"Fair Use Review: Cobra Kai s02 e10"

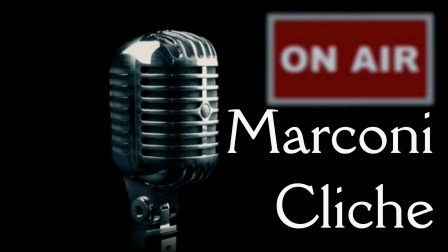Do you speak English? Because I can get a translator. I don't know.
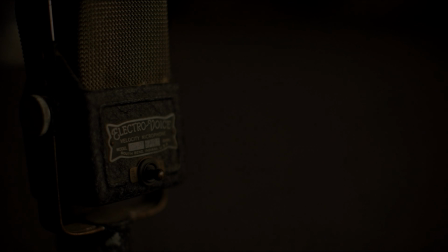Have you been understanding everything I'm saying?
Thank you very much for tuning in. The final episode of season 2 of Cobra Kai.
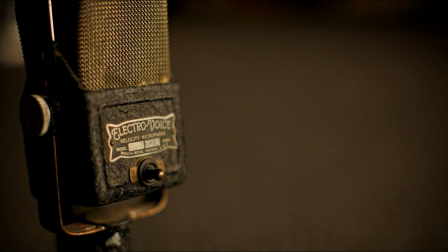I just smile whenever I think about it. And when I hear the music for the important part, I get a thrill. I'm emotionally invested in the show. Congratulations, folks. You've done a great job, at least as far as this schmuck.
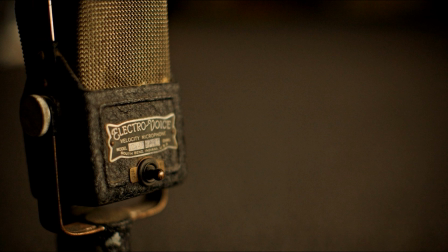I love this show. Love the music, love the characters, love the dialogue, I love the situations. I really do. I'm a sucker for it. So needless to say, I give it my hearty, warm endorsement.
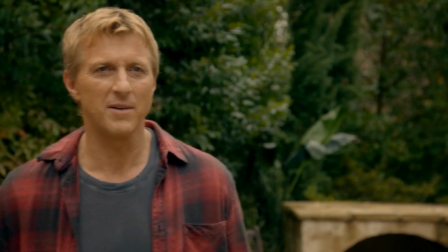This episode, we have been waiting at the very least for the entirety of season 2, and let's face it,
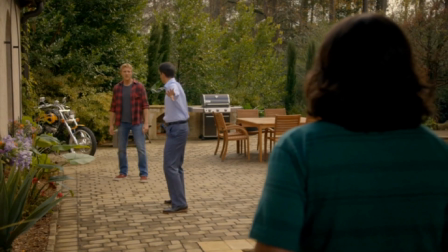for the bulk of season 1, for a showdown between Johnny Lawrence and Daniel LaRusso.
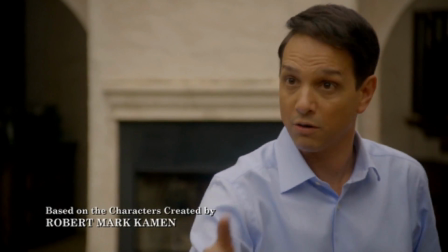We were teased, almost promised to see this last season, or season 1,
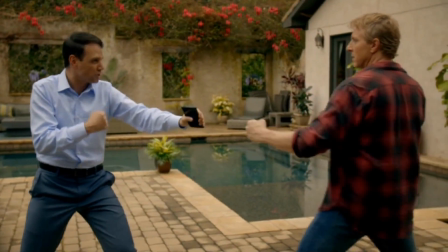the penultimate episode, when Different But Same, I believe it's called.
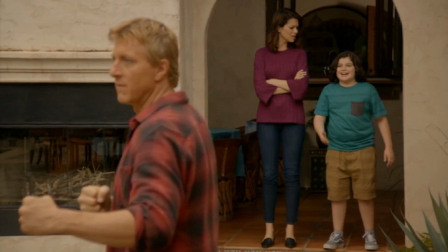The beginning of that episode, they're squaring off right in Daniel's backyard.
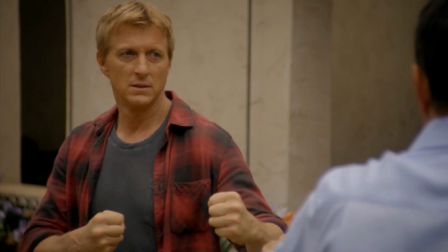If it wasn't for Amanda, if it wasn't for Daniel's wife, we would have had a scrap.
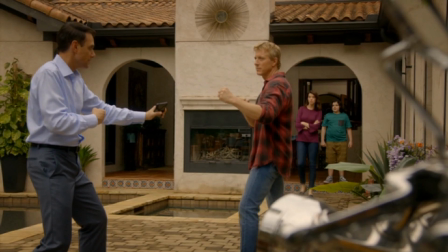Nah, but she's got common sense.
You know, as much as I would love to watch you and your childhood karate rival duke it out, I kind of don't want to get any blood on the patio.
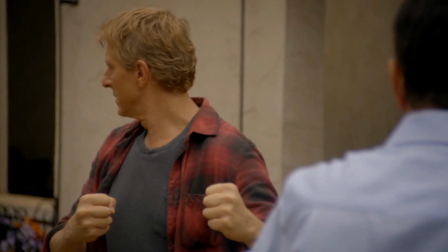So what do you say we try to resolve this over some breakfast instead?
Actually, it was a very good showdown, personality to personality.
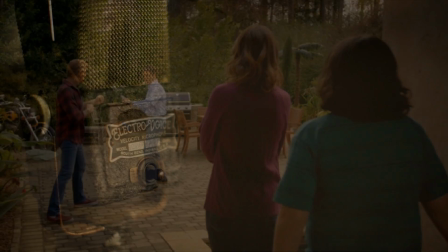Personal background compared to personal background. It was a very good showdown in that regard.
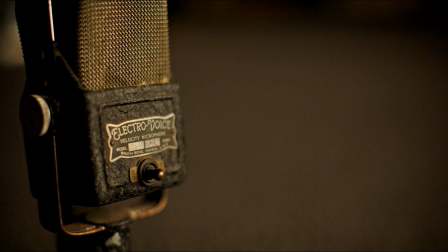And it was kind of nice to see the two of them a bit on the same page. End of the episode, it went to hell.
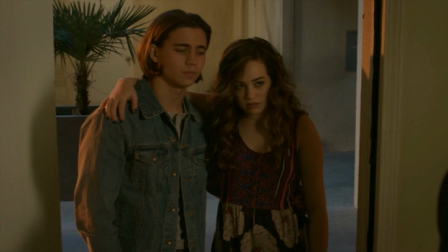Much in the same way as we know it's going to happen at the end of episode 9 of season 2.
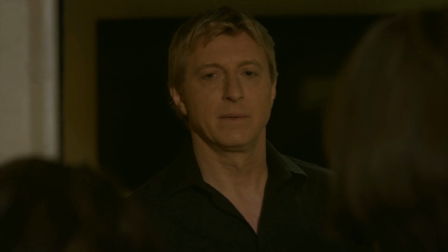We know right around the corner, anytime a kid says,
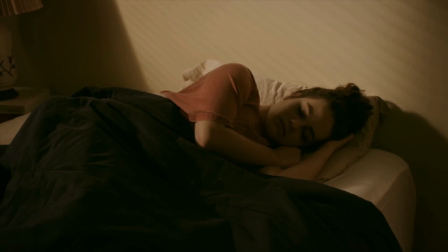I don't want my parents to see me loaded coming home after a party, what do I have to do?
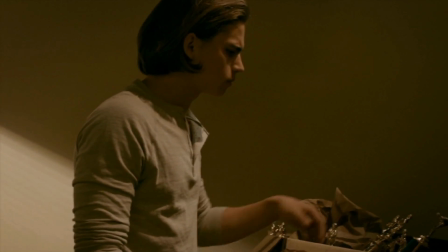Well, not go home. That'll make everything work. So, I mean, even some teenagers know that's awful.
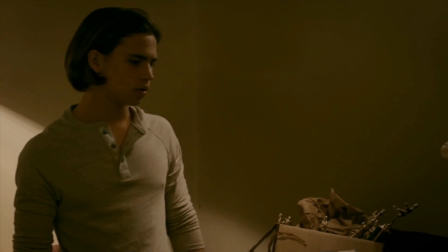You're just guaranteed to add trouble. So at the beginning of the episode, we know right around the corner, it's going to be a problem.
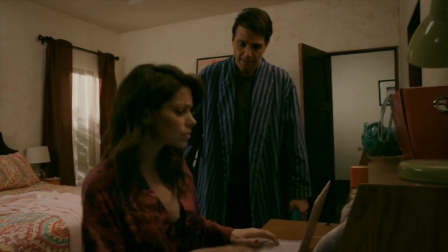It does seem odd that Amanda and Daniel have a pretty good idea.
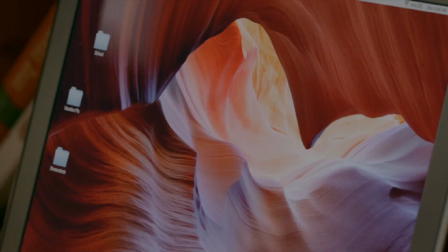Well, they get Sam's texts.
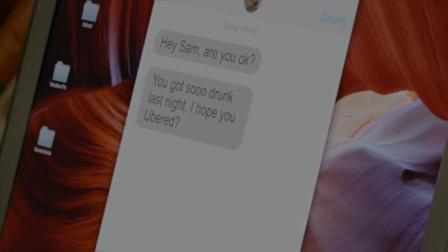She was at a party with drinking, and there were cops, and she was drunk. Not good.
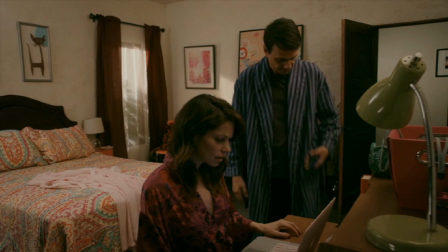So they're going to go and track her phone.
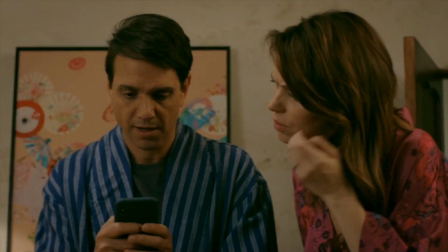Okay, why didn't Amanda go with Daniel to go and find their daughter together?
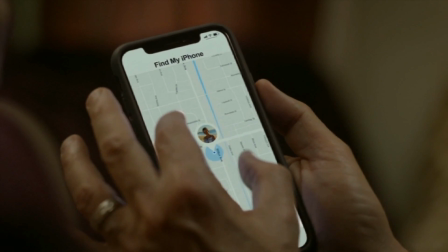The main reason why is otherwise, if she was there, she'd put cold water on the whole thing again,
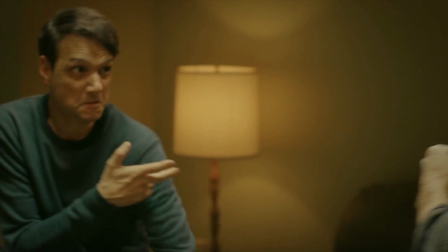and there wouldn't be this great short fight that we're glad to see.
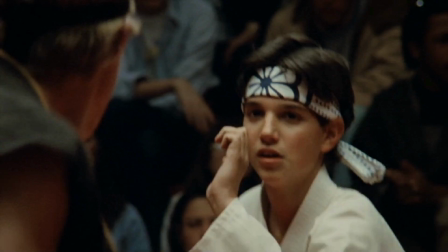The fight is generally inconsequential to the events in the episode.
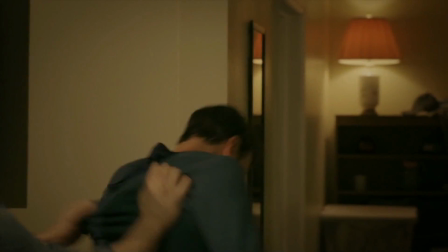It does reset us back to square one as far as the disagreement and struggle between Johnny and Daniel.
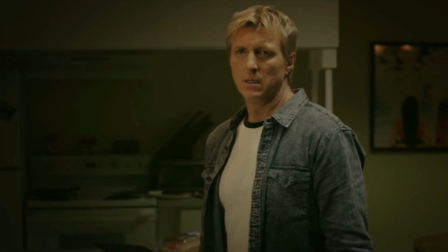But the main purpose it serves is to whet our appetite for a great fight.
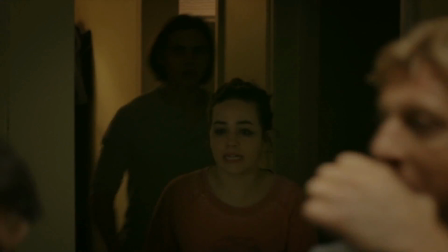And what we get is great fights.
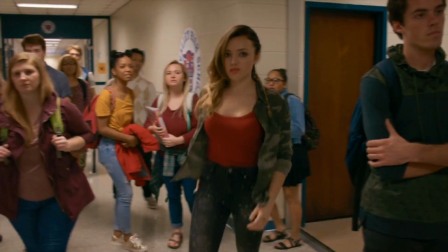Tori, when she gathers the crowd out in the hallway, they part almost like the Red Sea,
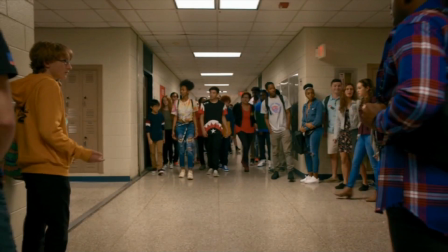almost like an old West town where the citizens keep their distance and let the gunslingers walk down the middle of the street.
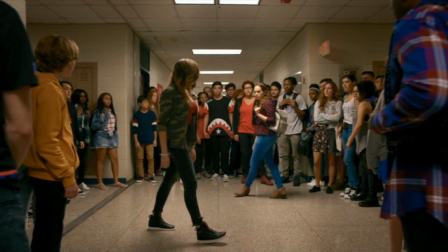And the caged animals circle in the crossways.
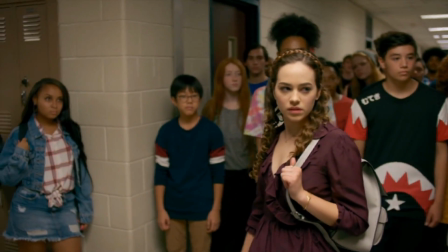Talk about, obviously that's important. They're at a crossroads, two hallways crossing.
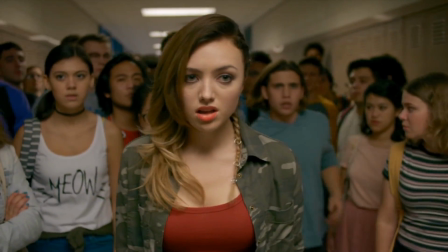Which way are they going to go? That's the main question. It's the wrong road for damn near everybody in this fight.
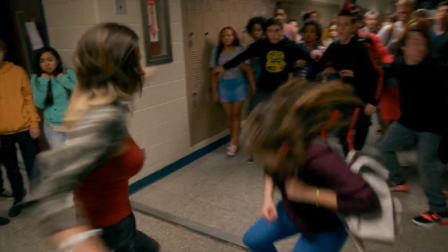The choreography makes this extremely good. A lot of fun.